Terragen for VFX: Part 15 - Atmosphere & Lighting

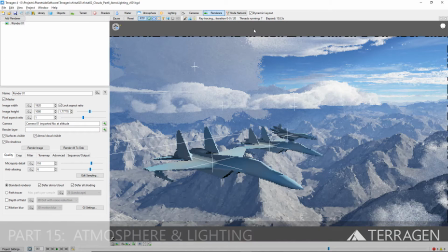0:11 Hi everyone. In the previous videos, we've seen how to use Terragen's easy cloud presets to create the complex layers of cloud cover in our shot.
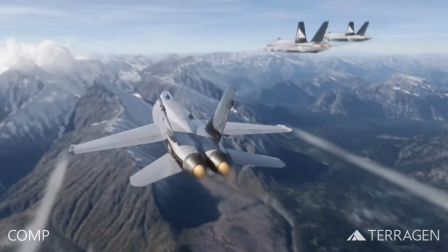0:20 Using these presets and following a simple workflow of positioning a cloud layer, then shaping it, and finally optimizing it,
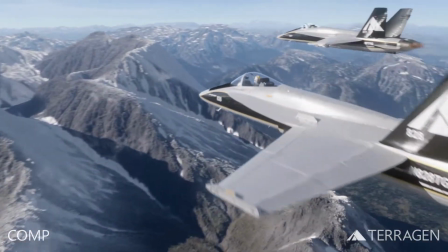0:27 allows us to build up a dynamic environment while keeping focus on the creative aspects of the shot.
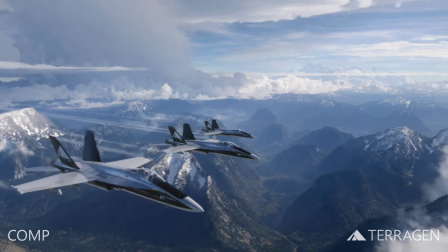0:33 In this video, we'll wrap up the sky portion of the environment by taking a look at the atmosphere node and the lighting settings used in the shot.
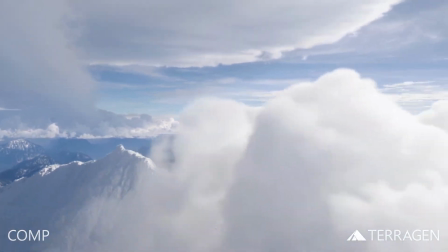0:43 Our shot provided a challenge in regard to the atmosphere,
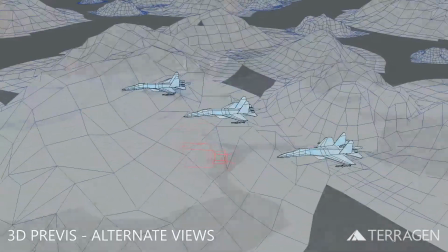0:46 because a relationship had already been established in the previous scene between the altitude of the camera and the heights of the terrain, and this needed to be preserved.
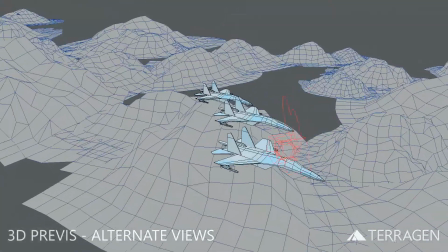0:55 This can often be the case in a visual effects pipeline, where you're not always in control of the 3D layout of a scene.
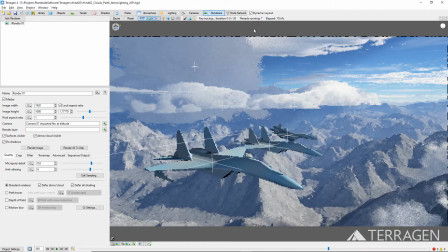1:01 We wanted our shot to feel like it's taking place in a much higher altitude than the 10,000 feet or 3,000 meters that it had been staged at. And by using Terragen's atmosphere settings, we were able to compensate for the previous layout of the shot.
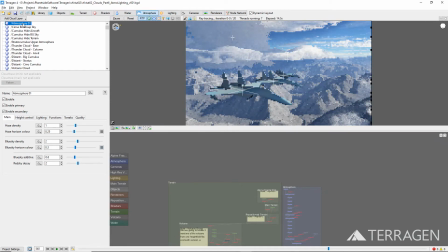1:17 By default, each Terragen project has an atmosphere node at the top of the atmosphere node list.
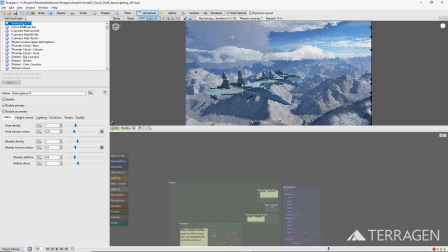1:22 This node contains the global settings for controlling the planet's atmosphere, such as haze and sky color. Visually speaking, the higher the altitude, the more saturated and darker the sky color becomes, while the atmosphere becomes clearer.
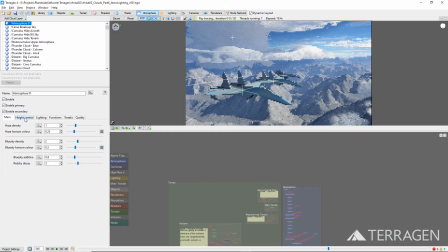1:38 We made use of the haze exponential height setting under the height control tab to reduce the atmosphere density at high altitudes, while leaving the density unchanged at sea level. Alternatively, we might have reduced the haze density value under the main tab instead.
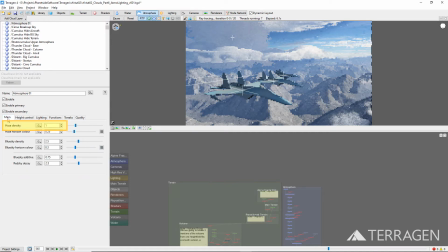1:54 However, this would have resulted in a global adjustment, affecting the density at sea level as well. Next, we darkened the sky by reducing the blue sky density value. It's important to note that had we not been constrained by the 3D layout of our shot,
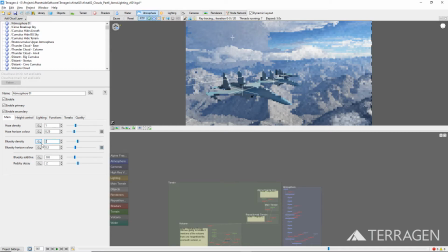2:09 we could have moved the terrain and camera even higher in elevation to obtain the same naturalism without changing the atmosphere settings. The previs layout of our shot lent itself very well to the default lighting strategy used in Terragen.
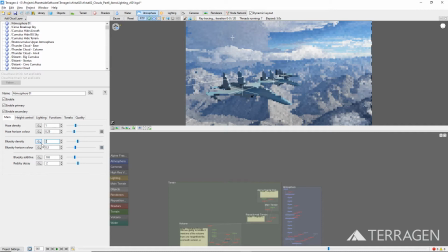2:23 And although we tried several lighting scenarios to best accentuate the aircraft and terrain, we kept coming back to the basic default settings to showcase the shot. Click on the lighting button on the top toolbar to bring up the lighting node list.
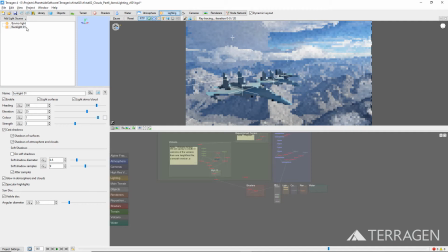2:38 By default, this list contains two nodes, the EnviroLight node, which controls the indirect lighting of the project through global illumination or ambient occlusion techniques, and the SunLight node, which controls the direct lighting of the project through intensity, direction, and elevation of the sun.
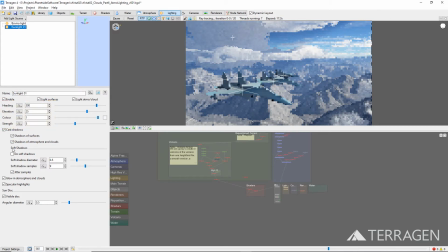2:56 In order to eliminate any harsh shadow edges that might show up on the terrain, we enabled the Do Soft Shadows checkbox for the shot. And because we are using the Defer All Shading method to render the project, which takes advantage of the number of anti-aliasing passes and settings,
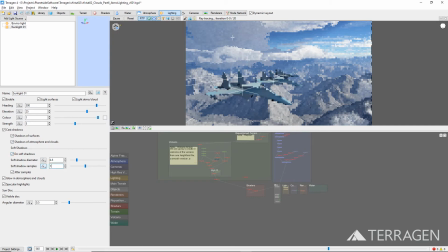3:12 we were able to reduce the soft shadow sample's value to 1, which will help to reduce render times. These few changes made to the default lighting and atmosphere settings reflect Terragen's strength in creating the look of naturalistic environments.
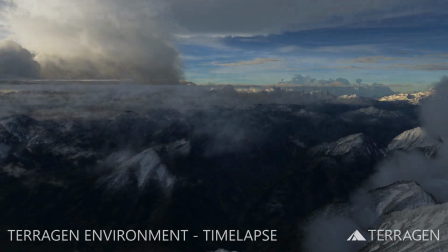3:28 To highlight this even further, we're including this time-lapse sequence of the exact same environment for you,
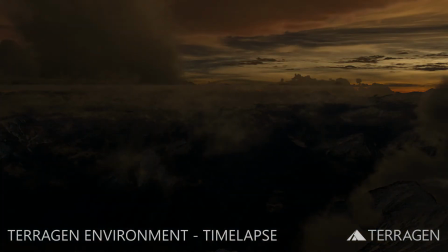3:35 to see how the existing cloud layers and atmosphere settings react to the passage of sunlight during the day.
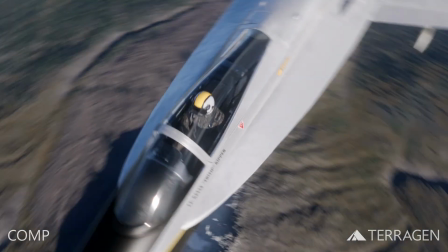3:44 We hope you enjoyed these step-by-step videos on creating a dynamic sky environment.
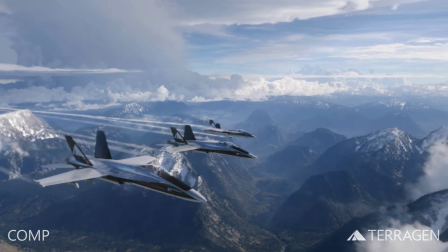3:49 With the following videos in this series, we'll begin to explore how to set up forest populations and texture the terrain.
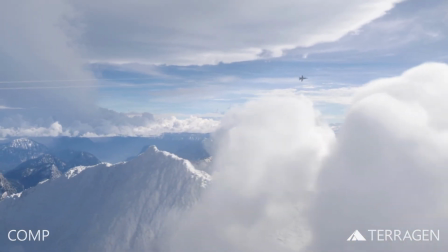3:56 We hope you enjoyed this video and learned something new. Thanks for watching.
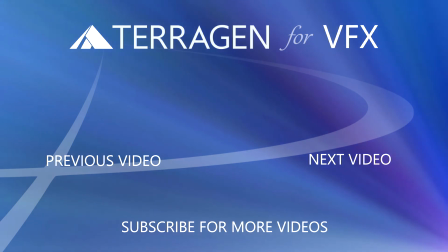4:05 Thank you.